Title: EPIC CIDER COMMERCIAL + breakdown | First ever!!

I can't believe it. That was my first ever like commercial type of video that I made. I'm not sponsored by Happy Joe. I just I went to the store and saw that they have like bunch of different ciders and I had an idea, so this fulfilled everything just perfectly. And I'm so happy the way it turned out. Let me know in the comments down below what you think of it. For me, it turned out really good and pretty much exactly what I wanted to make. So today I'm gonna walk you through my timeline on what I have done to make this video possible. So let's jump into Premiere Pro and watch my timeline. And sorry for my nappy hair, I just got out the shower, so don't be bothered. I think I'm more bothered than you. But yeah, so here you have the sequence.
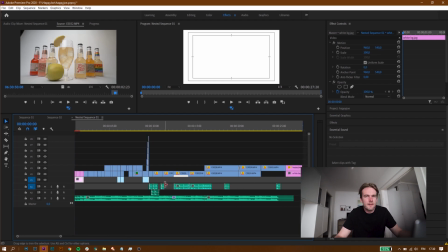1:33 You can see that it's not even that much that is going on. I got a bunch of clips, yes, but I only have these. Is my sound effects, and here's the song. The song is from Epidemic Sound, so if you're looking for a song, please head over to the description. There's a link. It's under the affiliate tab, so if you use it, I benefit of it, and you get a 30-day free trial. And I use Epidemic Sound for everything. Like, I'm not even lying. I'm not getting paid to say anything. I love what they're doing, and they are updating their image or like branding, so it's even nicer now. First off, we have the logo.
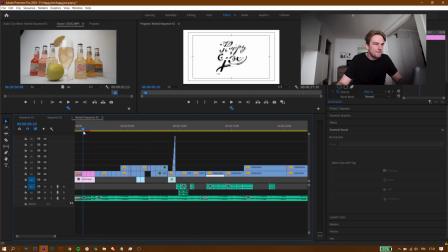2:22 As you can see, it fades in. The logo I took from their website. It's actually in white, but I managed to get it to black with a little bit of photoshopping just. So here you can see a little bit of a glitch effect,
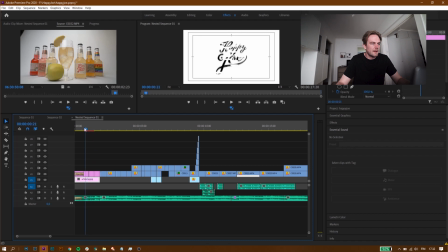2:42 and there's 20 frames altogether, and I've used actually, I'll show you presets. It's orange83.com transition pack number 5, and there you go.
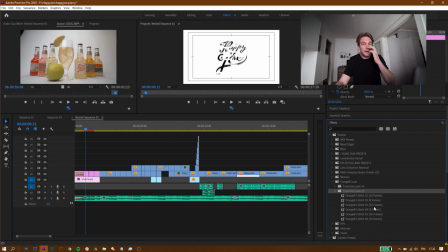2:59 It's totally free, and they work pretty good. It's really easy to use them. As you can see, it says 10 frames here. I have 10 frames, drag and drop, that's it, you get a glitch effect.
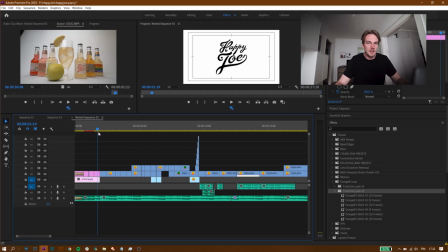3:13 I chose a white background and a black logo because the video has a white background, so it works pretty good together. Then we come to the first clip. It's just an apple. I wanted to showcase everything. They have like different apple ciders and a pear cider, so that was the thing I wanted to showcase here.
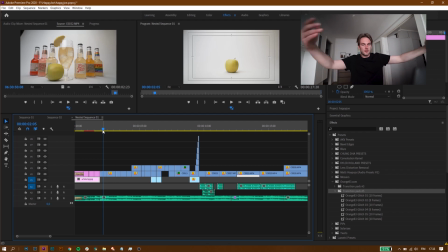3:33 I used a white backdrop that I put on the table, so it's like, as you can see, it's pretty infinite. Infinite. Is it? What's it? Infinite? I think it's infinite.
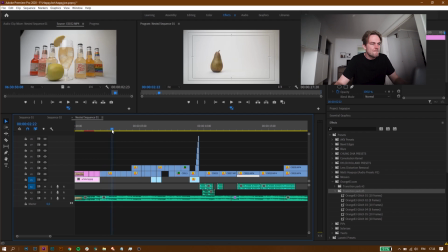3:49 But yeah. And actually I have like, the thing in this video is just masking. And a lot of masking. Here's, all these are different clips.
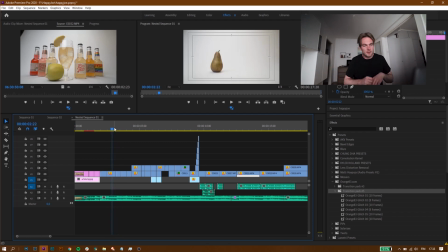4:01 I filmed them like, first put one apple down, second apple down, pear down, and so on, and then just put them all together. And here under the apple you can't see them, or maybe you can see them if you look really closely,
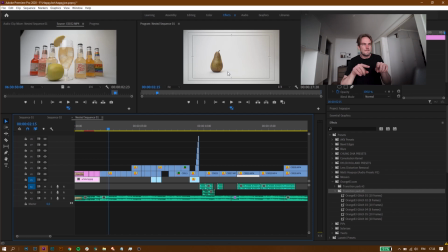4:16 but I have this little bit like see-through tape on there, so I know that I put them on the exact same spot every time. So here you can see the jumping between those, and then we get the apple, and here comes the first mask.
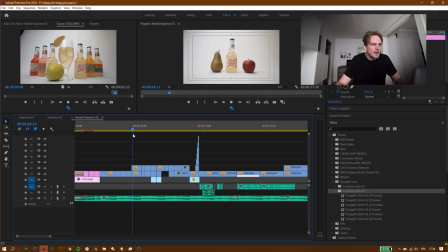4:33 As you can see, and that's not even perfect. There you go.
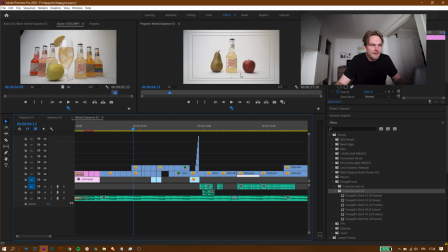4:37 Now I can see that it's not perfect because I haven't masked the other shadow out.
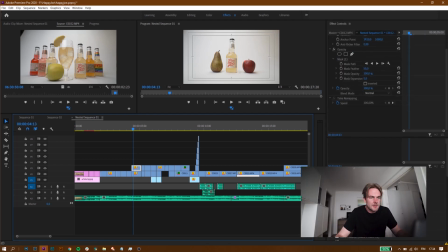4:42 But if I choose that clip, let's make this a little bit bigger, and press here mask, you can see that I masked like the bottle out, and if I disable this layer, there's the apple underneath.
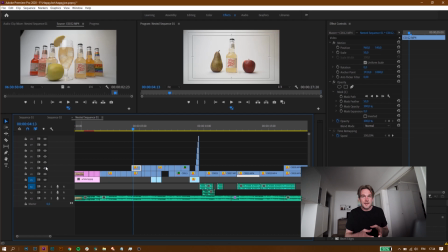4:58 So it's just masking, and that's exactly with the same spot on the tape, so I know that it's going to fit. Only thing that's bad here is that the apple is much wider than the bottle.
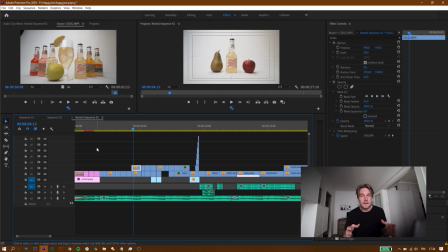5:14 What's going on? It's much wider than the bottle itself, so that's why the masking was pretty hard. And then we get out to the next clip. That masking ends. Then I mask out the other one.
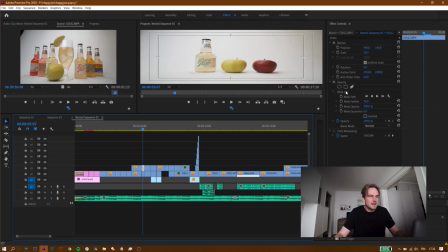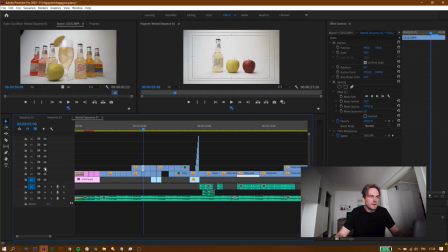5:31 And again, disable, you can see the pair. Now it's pair cider, now it's a pair cider, you get the point. And then the same thing with the red apple, and then the cider, red apple cider. And here you can see I actually have 3 masks,
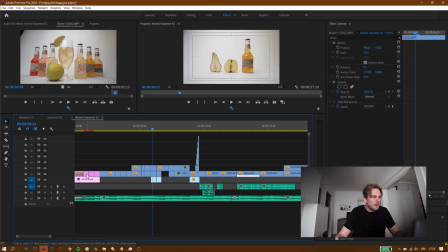5:50 just because I wanted to, if I remember correctly, if I disable these masks, press FX. Okay, so that's the main clip that you can see. Disable that mask. I can't remember why I had 3 masks here, or 2 masks.
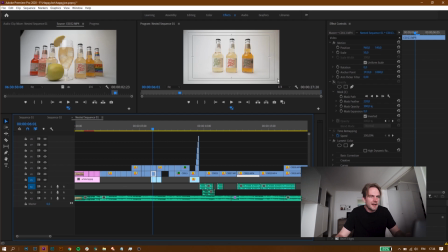6:10 In some places I have here, I had something, I think I have my tape showing, so I had to mask that out as well by putting a empty layer with only the background, so I masked it out. It's gonna show somewhere. Then we hop on to the next clip.
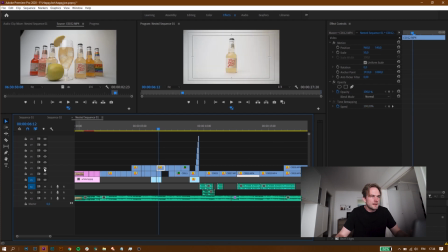6:29 Here you can see again, it's only on there, it's the single one. I don't think, no, this hasn't even a mask on it, so it's only the 1 bottle. It hops from 3 bottles to 1 bottle,
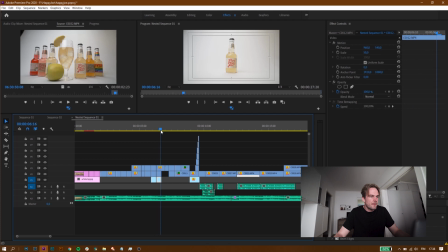6:48 and then it goes back to the apple, from the apple cider back to the apple. You probably get the point already. This was my whole idea with this, to showcase pretty much what the cider stands for.
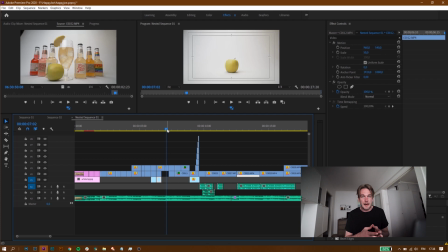7:07 If it's pear cider, I use a pear. If it's an apple, apple, darker apple, or red apple, a red cider. You know what I'm talking about. So then they have like all these different kinds of ciders.
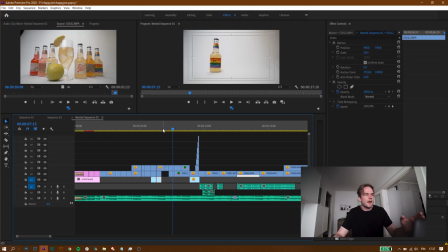7:24 So they had 6 or 7 different ciders. And then I just started here masking these. As you can see, that is, if I disable this one, it's empty.
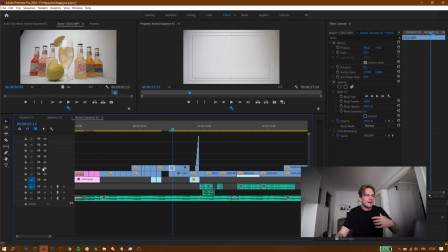7:37 And here you can see it because I wanted to like get the rest of the ciders to showcase somehow. So I actually masked that in the next clip. The second one comes in, and then the third clip.
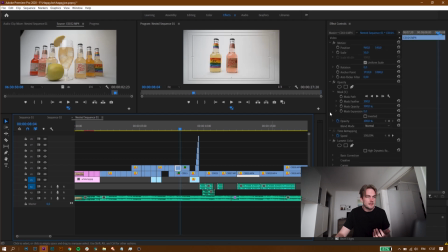7:53 And as you can see here, if I disable these, it's all the 3 ciders together, and then just mask every single one out one by one.
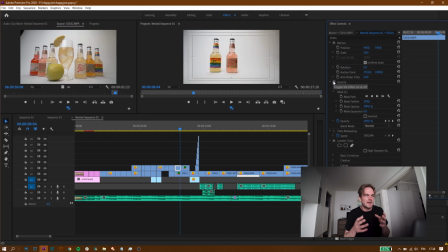8:08 So the biggest thing here in this video is just masking and trying to get everything on the same exact spot. And there we go with 3, and here you can see all the ciders that I found in my store.
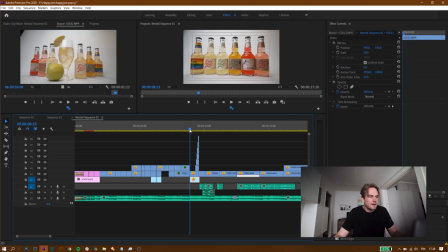8:26 And in the song you can hear this, and I want to do something with it because it stands out, or it stood out in my ears.